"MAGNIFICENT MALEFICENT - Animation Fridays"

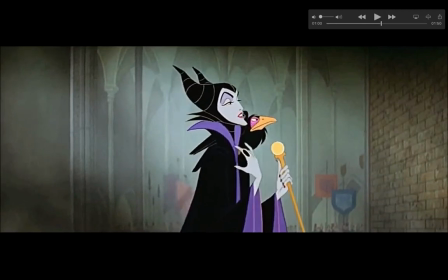495s
So what you'll see is that if I press 1, 2, 3, 4, 5, 6, 7, 8, 9, see how every single time I press it here, she's moving?
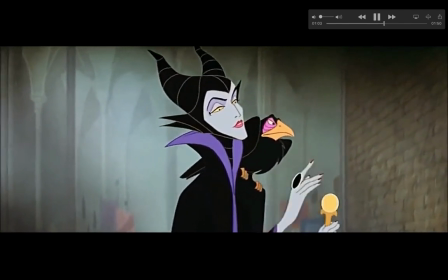502s
This here, when she's moving more, doing something more dynamic, is when she moves, but for the most part, she has a lot of spacing with her movements, and it just shows her character.
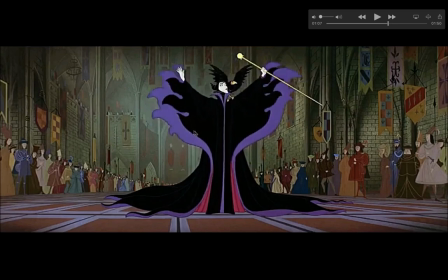510s
Now also here, up to this point, she has kept this very straight profile. Everything's been contained, but like a bird showing off her feathers for attractiveness, or a predator trying to show off, you know, how big and ferocious it is.
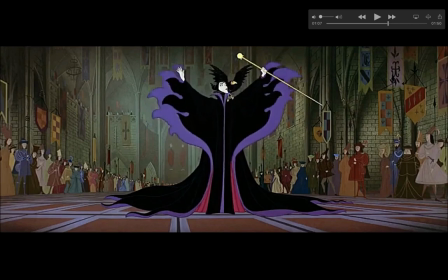527s
This is when we really get to see the inner ferocity of Maleficent, where she's basically going to lay down the curse. And we can see how big and bold she is. The bottom of her drapes here come off as tentacles to show this monster that's within, that there's not just as much that there's a lot more than what we're seeing here.
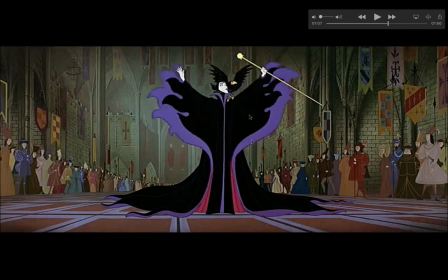546s
And she has this sort of predator bird-like expression. Again, it works with staging, and the perspective stays the same, where all eyes are on her. And speaking of feathers, there's another character in the scene that we gotta talk about, and it's the crow up here.
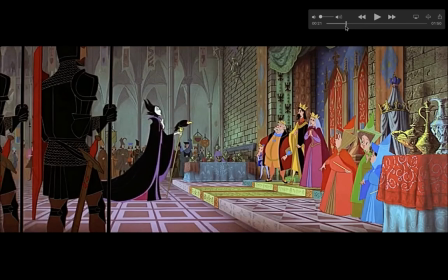559s
Look at that. See, funny enough, the crow actually has this sort of nice pantomime of Maleficent. If you watch the crow throughout the scene,
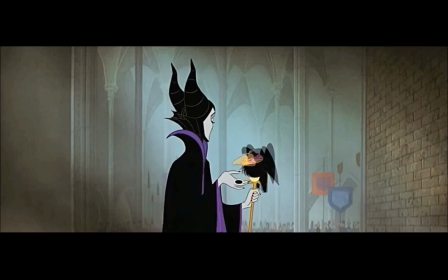569s
the crow is basically an underline of what Maleficent is actually truly feeling in the moment,
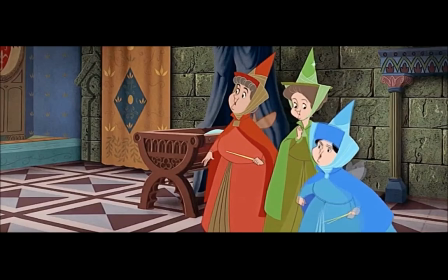576s
what she has underneath, or is just sort of accenting what emotion she's currently showing.
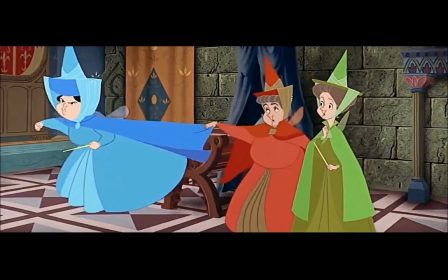582s
It's almost like, you can see right there, she looks up, there's a little bit of a delay from the crow, and he looks up.
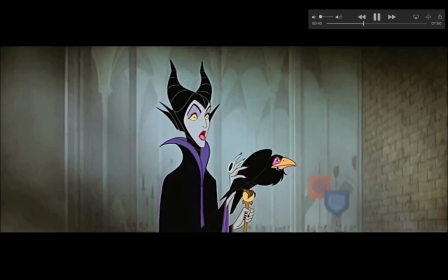589s
And then he irks back, she gets surprised, and then you see right there, he doesn't look surprised.
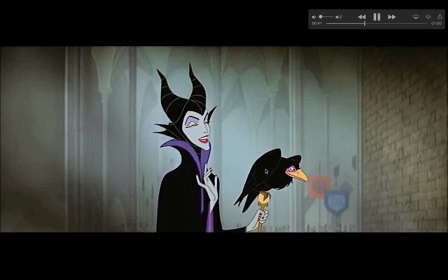595s
It's because he is having her emotion on the inside of, oh, I'm gonna do bad things to these people, and then what are we talking about?
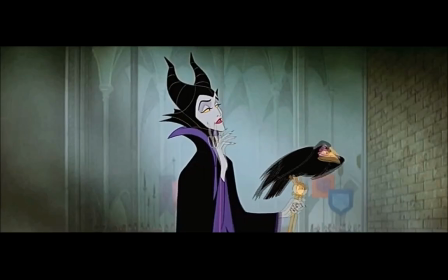604s
So the crow is basically a way to have some vibrancy in the scene,
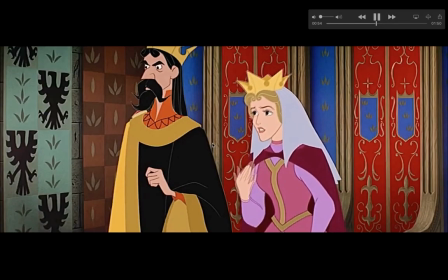609s
a little bit more emotion, or just a little bit more, I guess, popped animation.
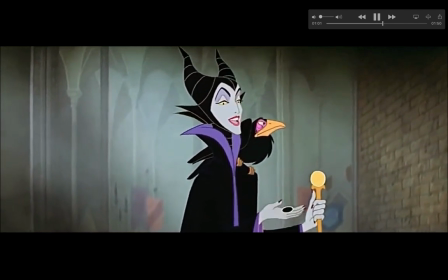615s
But because the majority of all eyes are on Maleficent and not the crow serves as an accent while she serves as the main driving force.
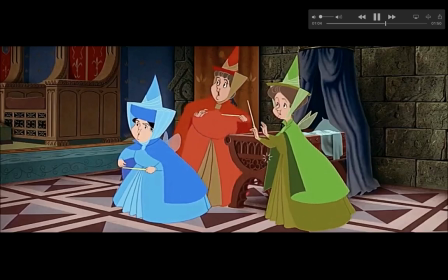623s
So again, I hope you guys liked this video. That's all I really wanted to go into.
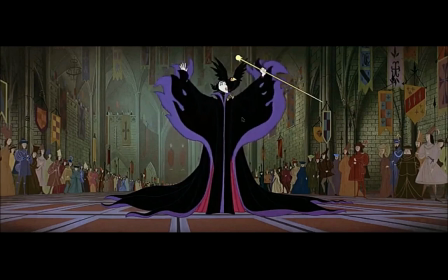627s
And again, there's all these different things that Maleficent breaks, or things that in a scene you mostly wouldn't see, or just different ways to kind of accent something, but it creates one of the most iconic Disney villains, if not the most iconic. So, okay, well, I hope you guys enjoyed that video. Thank you guys very much for your time.
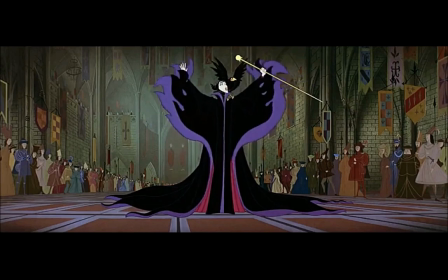647s
If you liked it, please press that big shiny subscribe button, leave a like or a comment, I don't know, do whatever you want, and if anything, demand for better content. But again, this is Tim, and I hope you guys enjoy the rest of your day. Bye!